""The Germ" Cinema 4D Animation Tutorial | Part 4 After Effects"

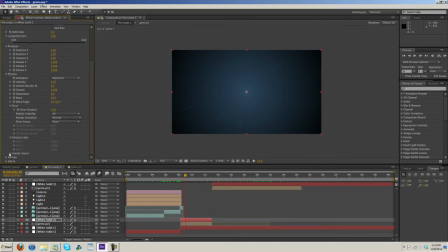[4:32]
Direction axis not on. Gravity, the Y for gravity is 1, and as you can see, it does make a difference. So if it's turned all the way up, it brings everything kind of closer to the camera, as you can see.
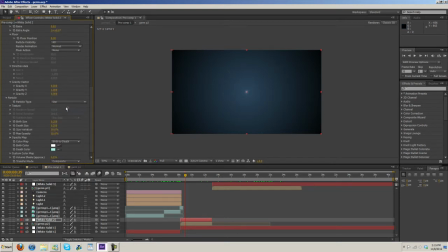[4:50]
Particles, I made them a line. You can really make them whatever you want, but I wanted them to be a line. Because it's supposed to look like streaks, like you're zooming in and everything's shooting by really fast.
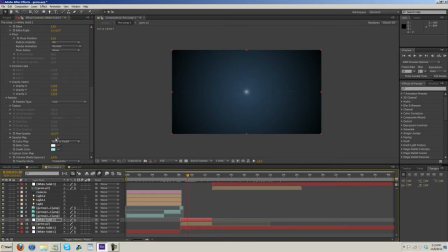[5:05]
So that's why it's meant to be streaks. Maximum opacity, I turned that way down. As you can see, it doesn't look as good at full opacity. So just turn this down to about 16.
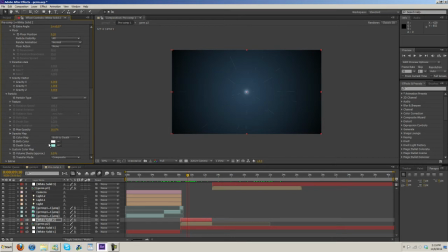[5:18]
And then birth color and death color, I set birth color to white, and then death to light blue. And then extras, affect camera distance. I modified what I did. Let me just go back to where I was.
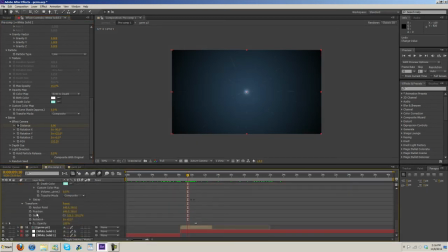[5:38]
Basically what I did was I took the camera here, and as it comes flying in, I just animated this to make it disappear.
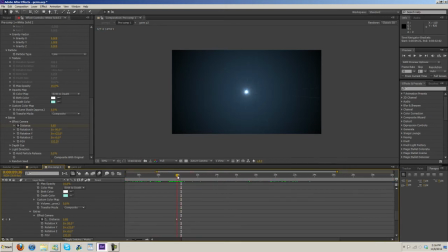[5:53]
If I remember correctly, that's what I used it for, because otherwise if I didn't do that, stuff would just keep flying by the camera, and obviously I don't want that. So yeah, see that? See, if I didn't modify it, stuff would still be flying at the camera. So that's what I use that for.
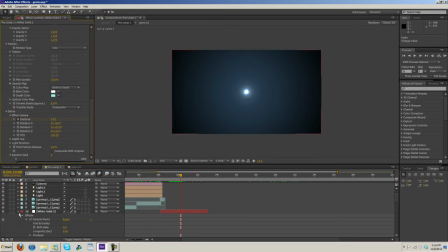[6:11]
And I think that's pretty much it. So then we move along some more here. I added a little bit of camera rotation, as you can see on the layer here.
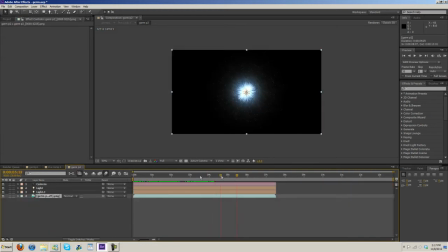[6:25]
This one, I just added in some. Oh, okay, no, I must have just modified the composition.
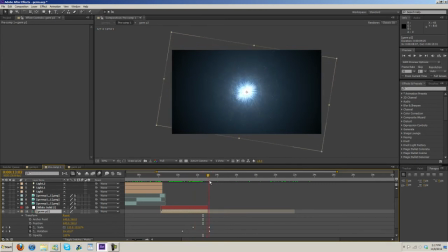[6:33]
Yep, here we go. I just zoomed in and scaled it up a bit, just to add in a little more movement and like life to it. And then the next frame here, it just zooms in.
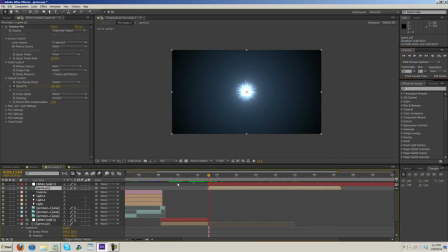[6:51]
As you can see, everything kind of blurs here. Again, I use Twixtor Pro on this. And then I'm trying to remember what I used optical flares for.
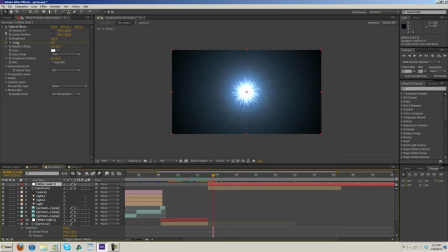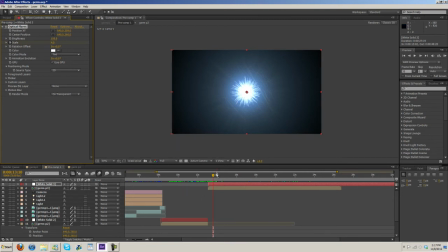[7:17]
I'm trying to remember. I really don't remember. I think maybe what I did was something didn't look quite right. Like, I think it wasn't quite bright enough. Like, I wanted it a little brighter, so I just turned optical flares on.
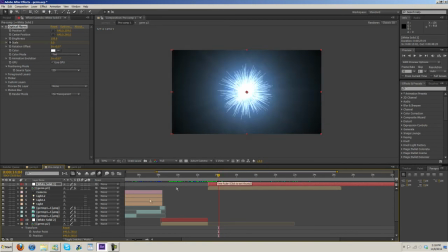[7:32]
I'm not really certain. Sadly, I can't remember. So now here we have it.
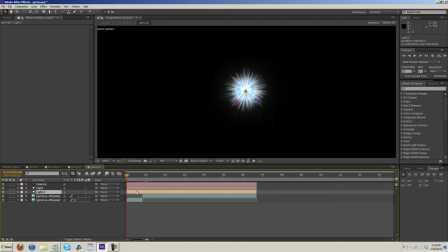[7:39]
What I did, let's see, where's the effects at? Here we go.
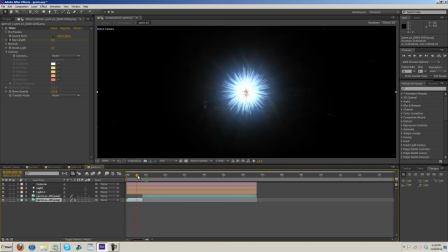[7:44]
So when it first starts to zoom in, I have this shine here animated. So the ray length starts out at 0.4, and then as it zooms in, I have it go down to nothing.
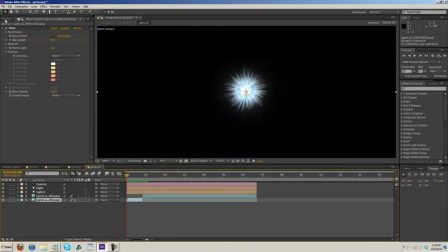[8:00]
And the reason why I did that is because it gives it effect of it zooming in really fast.
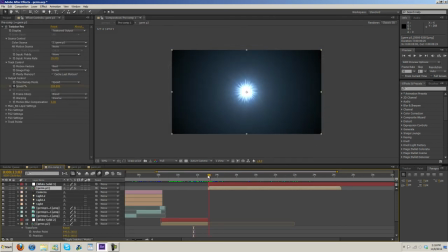[8:06]
So that's why I did that. So see that it kind of looks like it zooms in really quickly.
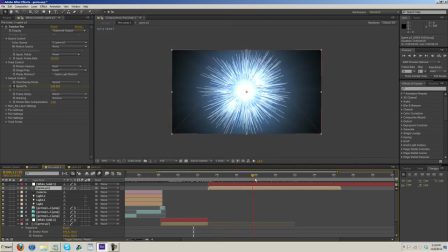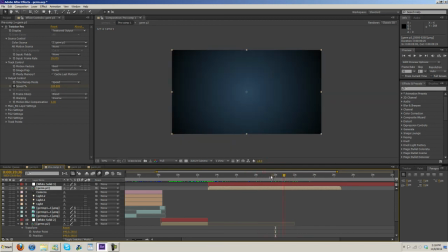[8:18]
And then just kind of shuts off from there.
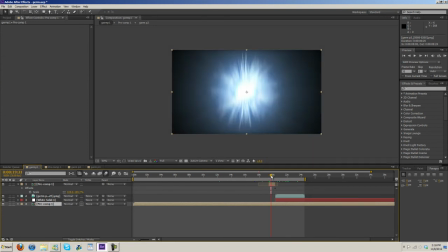[8:20]
But if we go back to the composition here, you can see what I did was I duplicated all the layers I needed, put them in a composition, and then just reversed the composition and sped it up,
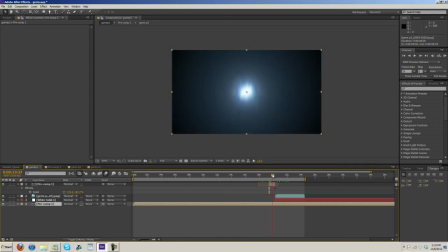[8:33]
so that way it plays everything in reverse really fast, and then it pops out right here.